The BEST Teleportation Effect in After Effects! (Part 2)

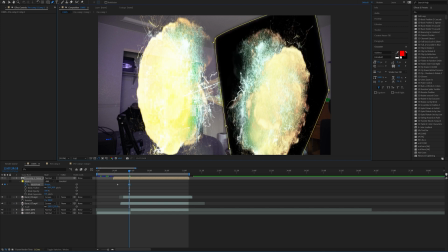And then again, you're going to have to change the blending mode to screen. You can add some extra points in there, you know, like that.
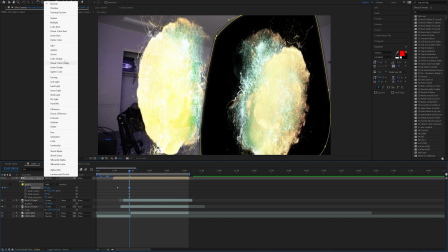And then I'll change the blending mode to screen.
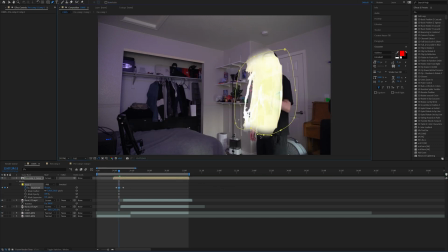So now I'm just going to go through and adjust these keyframes, maybe add in a few and just make it look a bit more natural, you know, maybe make it a bit jaggedy, make some jagged edges, just, you know, make it not look like shit. And now I'm thinking we could just set some opacity keyframes.
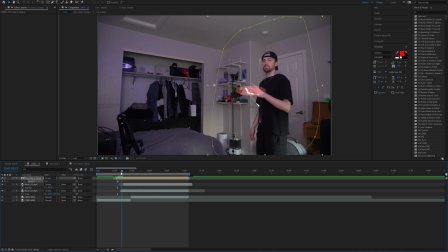So on this first frame, bring it down to zero, and then two frames later, bring it up to 100%. And then to make this feel a bit more natural, what we could do is add on an adjustment layer. So I'll right click down here, go to new, create adjustment layer. And then I'll just add on a bit of a flash.
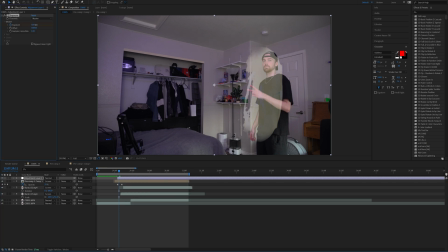So I'll add on the exposure effect. click exposure and then increase that just a bit, just a smidge. And then I'll go over like two or three frames and bring that back down to zero.
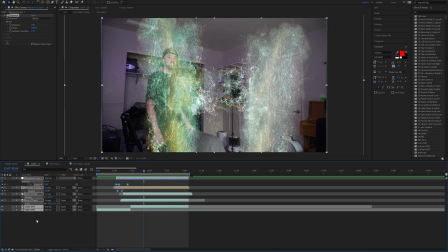Now, just for peace of mind, I don't like looking at all these layers. So I'm just going to plop these into one layer by pre-composing them.
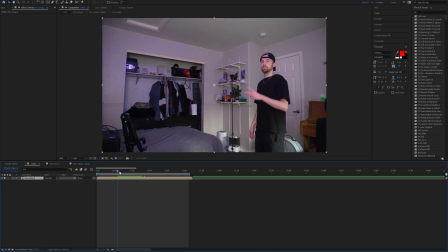And then now I can add on like some zooms, some shakes, some color corrections.
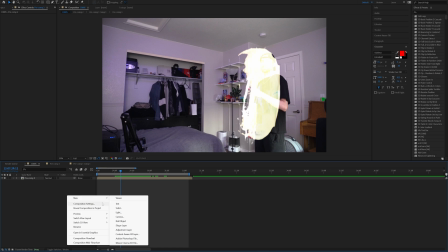So maybe add on a shake here where it looks like shit. So I can right click down here, go to new, create an adjustment layer, and then just add on a random shake.
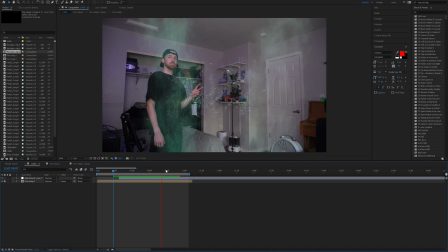So I just added on a very slight shake right there, and you can see that makes a huge difference.
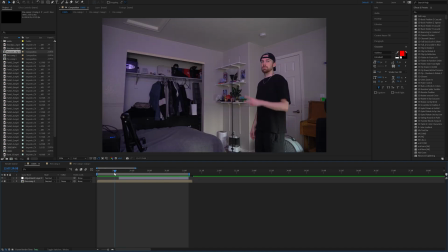And it's almost like as I'm starting to teleport, I'm shaking the room with my superpowers.
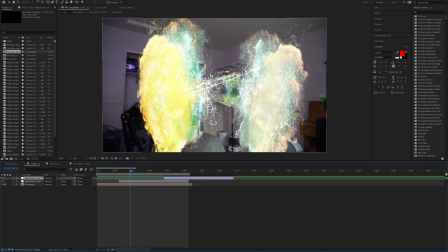So then since I'm shaking over here when the teleportation starts on the other end, I can add it on this left guy over here.
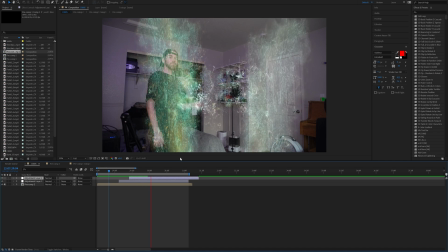So right about there, and then I have like two little shakes right there that kind of just show, you know, going from left to right like that. And I think if you do that on beat with the music video, that could be really hard.
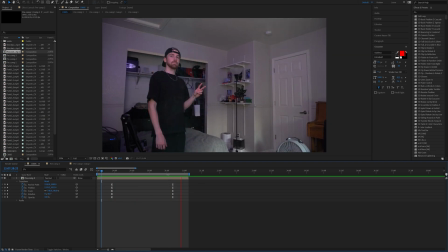Cool, so then I just added on some movement, so it's looking like this. So to get those kind of smooth little zoom outs like that,
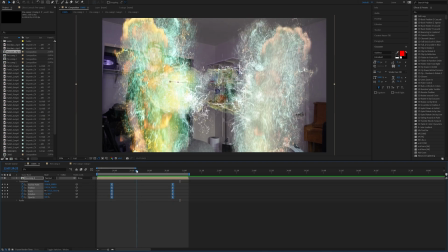you're just gonna go ahead and set your keyframes however you like down here, and then easy ease them with F9.
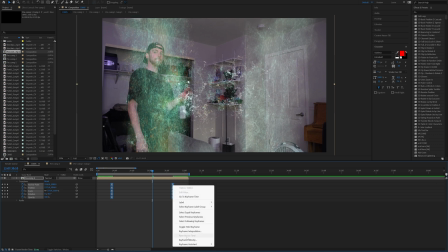Or you can right click, go to keyframe assistant and click easy ease.
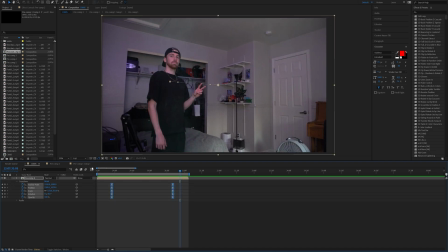And then, so what that's going to do is allow you to open up your speed graph, where you could do something like this. And if you don't see that, you might be on the value graph like that. Just come down here and do edit speed graph.
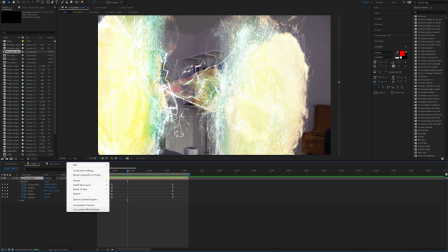So the last thing I'm going to do is add on this effect called uni heat wave. So I'll go down here, I'll create a new adjustment layer again and add on that heat wave effect.
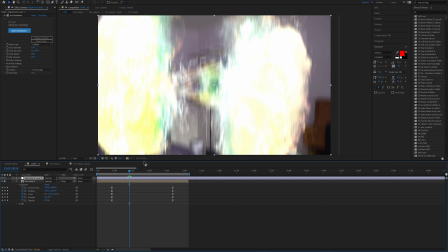And so kind of like right at the climax of this explosion, I'm going to set a keyframe for heat intensity and just blast that all the way up.
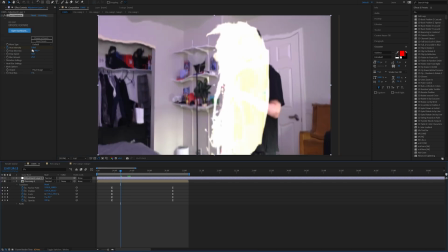And then right before that, I'm going to bring it back down to zero.
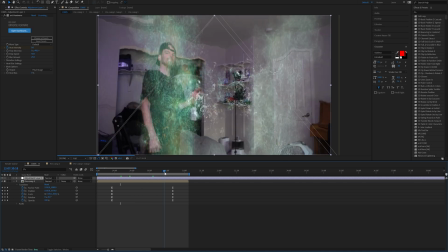And then as it kind of slows down and fizzes out, I'll bring that back down to zero.
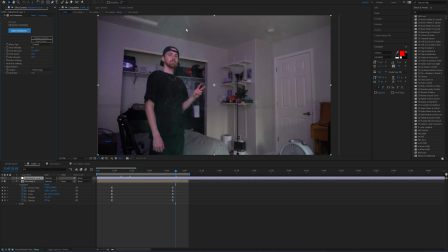Now, what you could do is you could actually mask out specific parts that you want that heat wave effect to happen on. Or, you know, you could be like me if you're lazy and just do it on the whole thing. Just slap that hoe on there.
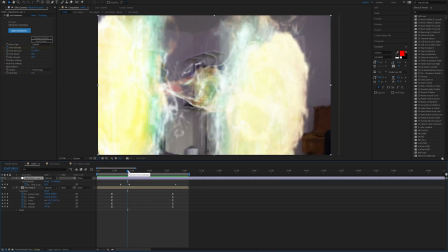Just make sure to also fade out the blur amount as well, because if you don't, you're just going to be left with some awkward like blur at the end like that, as you see.
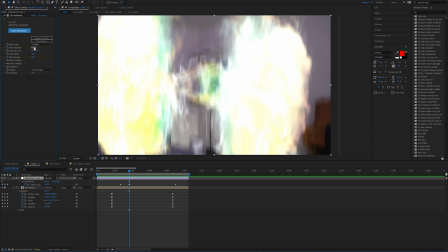And it's a bit intense, so I'm just going to bring down the heat intensity to something like 60 or 70.
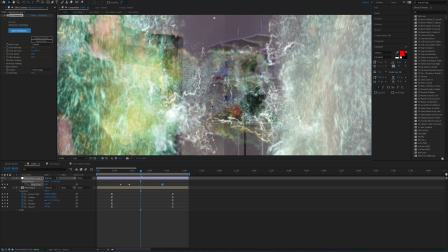And that's just going to create some realistic kind of, you know, ripples and whatnot in there. As you can see, I'm moving the center of the warp and the heat wave, which I didn't know that you could do that until now.
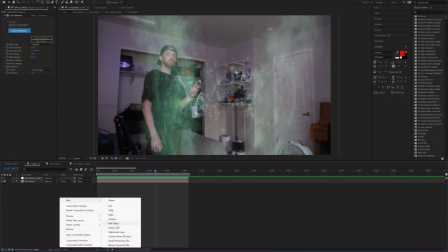So that's fucking sick. But yeah, so now I'm just going to create another adjustment layer and add on a bit of a color grade here. Now, you could do this in Premiere Pro and just slap on a preset super easy using my LUT pack, but because I'm a freak, I'm just going to do it real quick here in After Effects.
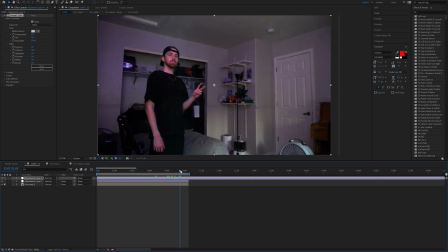So I'll just increase the contrast a bit, decrease the saturation, decrease the shadows, increase the whites, increase the highlights a bit, play with the temp maybe a little bit.
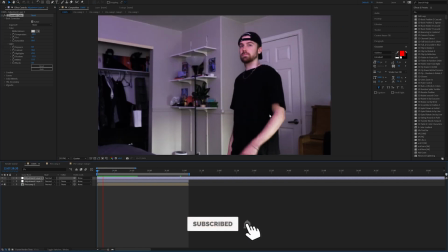And yeah, you know, we got an interesting color grade on this hoe.